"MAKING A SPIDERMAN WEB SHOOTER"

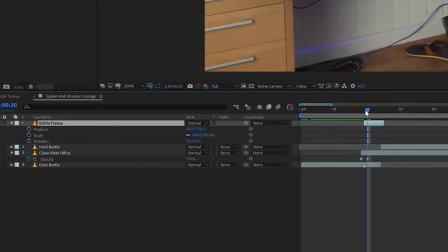we can animate the scale rotation and position of that bottle layer start with keyframes at the beginning and then at the end 10 frames forward
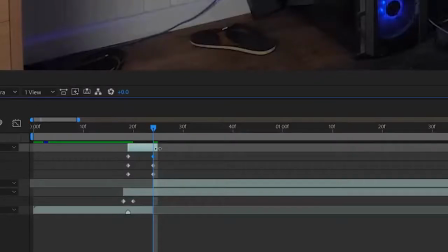animate the bottle exactly like the bottle in my hand trim the last frame of this layer so the last position is the actual real bottle in my hand.
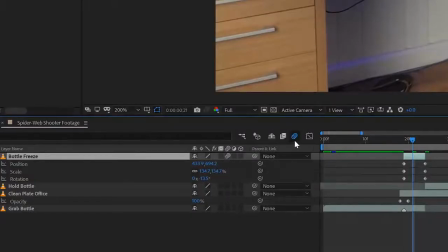Then we will enable motion blur for the frozen bottle layer and enable motion blur for the composition as well. As you can see my scene colors are very different from lighting because I recorded everything on Omatic. Don't be as stupid as me and record everything in manual again. It's really important to do it like that. I'm going to quickly correct my colors to match it a little bit better. Okay so now we are ready to import the spiderweb element we made in Photoshop.
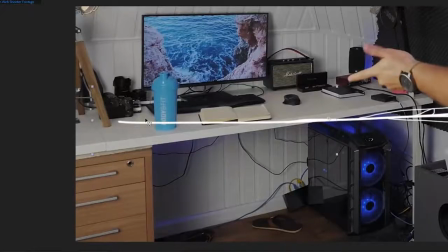Drag it into your composition and also move the anchor point to the start of the web move the web into place by scaling positioning and rotating it then I'm going to finalize the design of the web a little bit more to make it a little more realistic I'm going to add a roughened
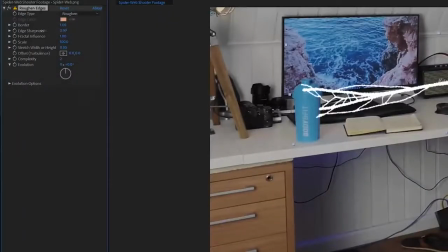edges effect and play around with the settings until I'm satisfied this will roughen up the web a little bit more make it more organic and then I'm going
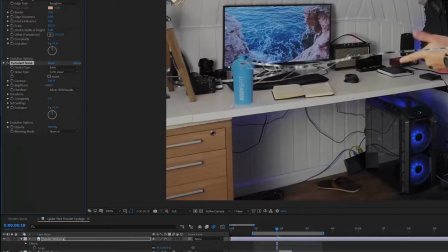to apply a turbulent noise effect to give it a little bit more contrast and texture I also lower the opacity to something like 80 or
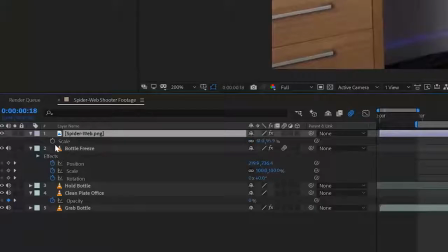90 to make it blend a little bit better with the scene colors. Then make a keyframe for the scale at the moment it should be grabbing the bottle.
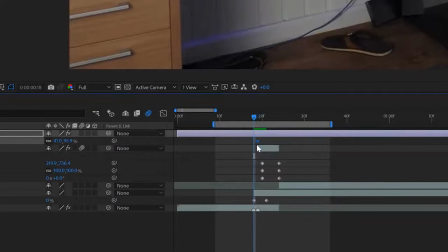Move three or four keyframes backwards and set the scale to zero and after the grab also set the scale again to zero. So now we have that grab animation.
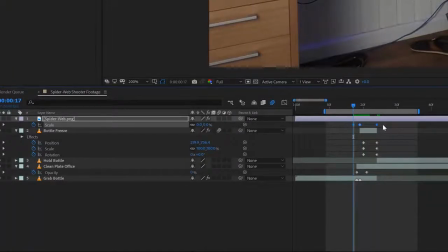Play around with the EZE settings to make the animations look a lot smoother.
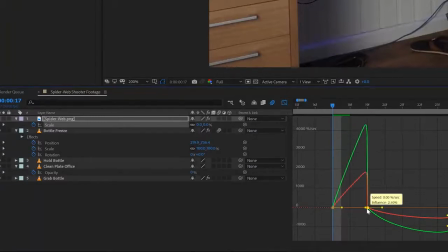After my testing I found that the end shouldn't have a smooth animation just only when it grabs and it takes that bottle it should go slowly and ramp up in speed.
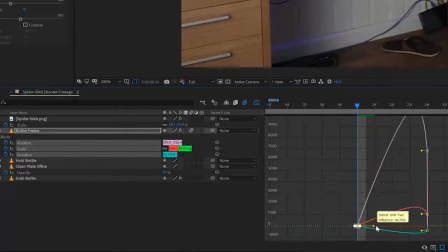That way it looks somewhat kind of elastic. Do this as well for the bottle animation when it flies towards me. Also enable the motion blur for the spider web element and now create a new solid black layer. This we will use as a rotoscope mat for my hand so we can hide the spider web behind it.
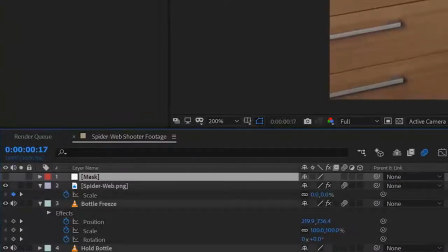We will disable this layer and put it on top of the spider web element layer.
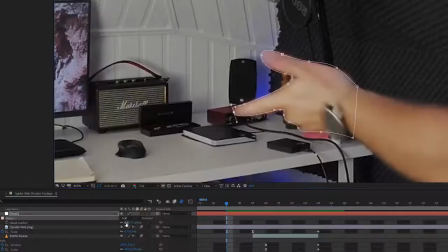Grab your pen tool and draw a mask around my hand so we can hide the start of the spider web and make it look like I'm actually shooting it.
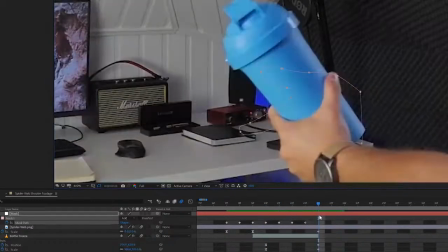Animate the path of the mask so it follows my hand. Now set the spider web element to alpha inverted matte.
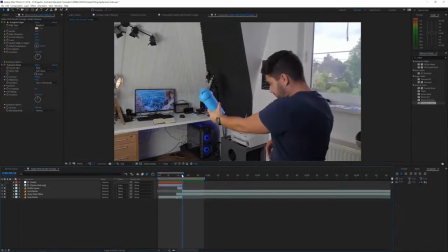As this alpha is on top of that layer it will use that as a reference. Review the shot and adjust the timing where needed.
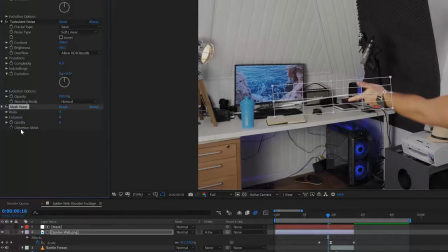I also applied a mesh warp effect with a few less columns and rows and added a keyframe for the distortion map in the beginning of the spider web animation. I will animate that mesh warp over time so it looks like spider web is actually organic and this will make everything look so much more realistic.
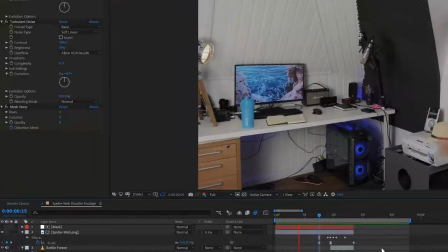And there we go we have ourselves a nice spider web grab. To finalize this shot you could render it out bring it in Adobe Premiere Pro and apply a camera shake preset.
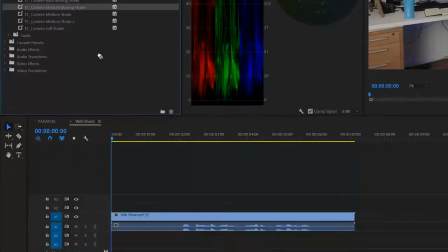We actually have a camera shake preset pack which contains a lot of variated shakes of real handheld camera shake movement.
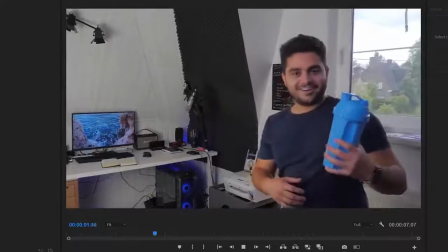When you apply this preset on your shot you will have more movement in the camera motion and this will make it instantly look like a shot is much more realistic. I didn't do this in my original video because I placed my camera on a tripod and this wouldn't be logical although it would have looked a lot better with a camera shake applied to it to hide all the imperfections and it makes the professionalism of this shot instantly higher you can also grade your video with one of our lids that you can get also on our website I'll put all the links in the description so you know where to find everything
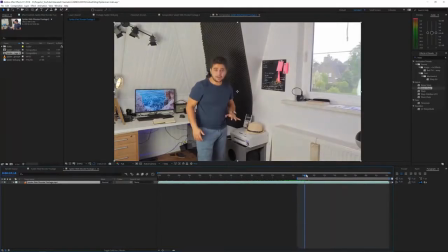alright so now let's have a look on how I did the camera grab animation it's a lot easier than the first animation we just did basically everything is the same but easier because we can do some cut transition magic I find a spot where I start my
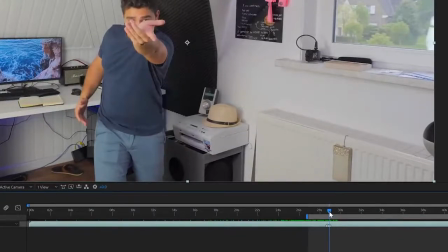animation and then I make a marker on my layers so I know where that is now import the spider web grab again copy the effects we applied on the first one to make it more realistic and more kind of contrasty then lower the opacity again and change the anchor point to the beginning again basically
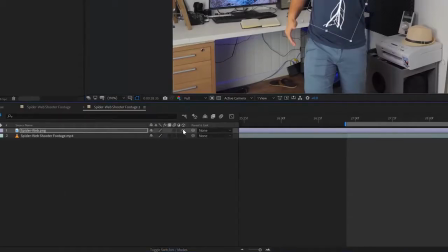the same workflow then turn your layer in a 3d layer now and we're going to rotate the Z axis in the direction so it looks like the spiderweb
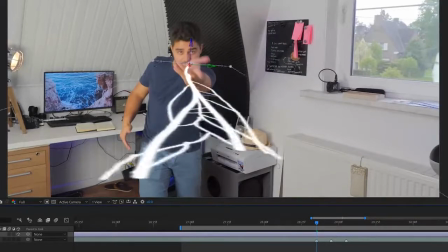is shooting into the camera.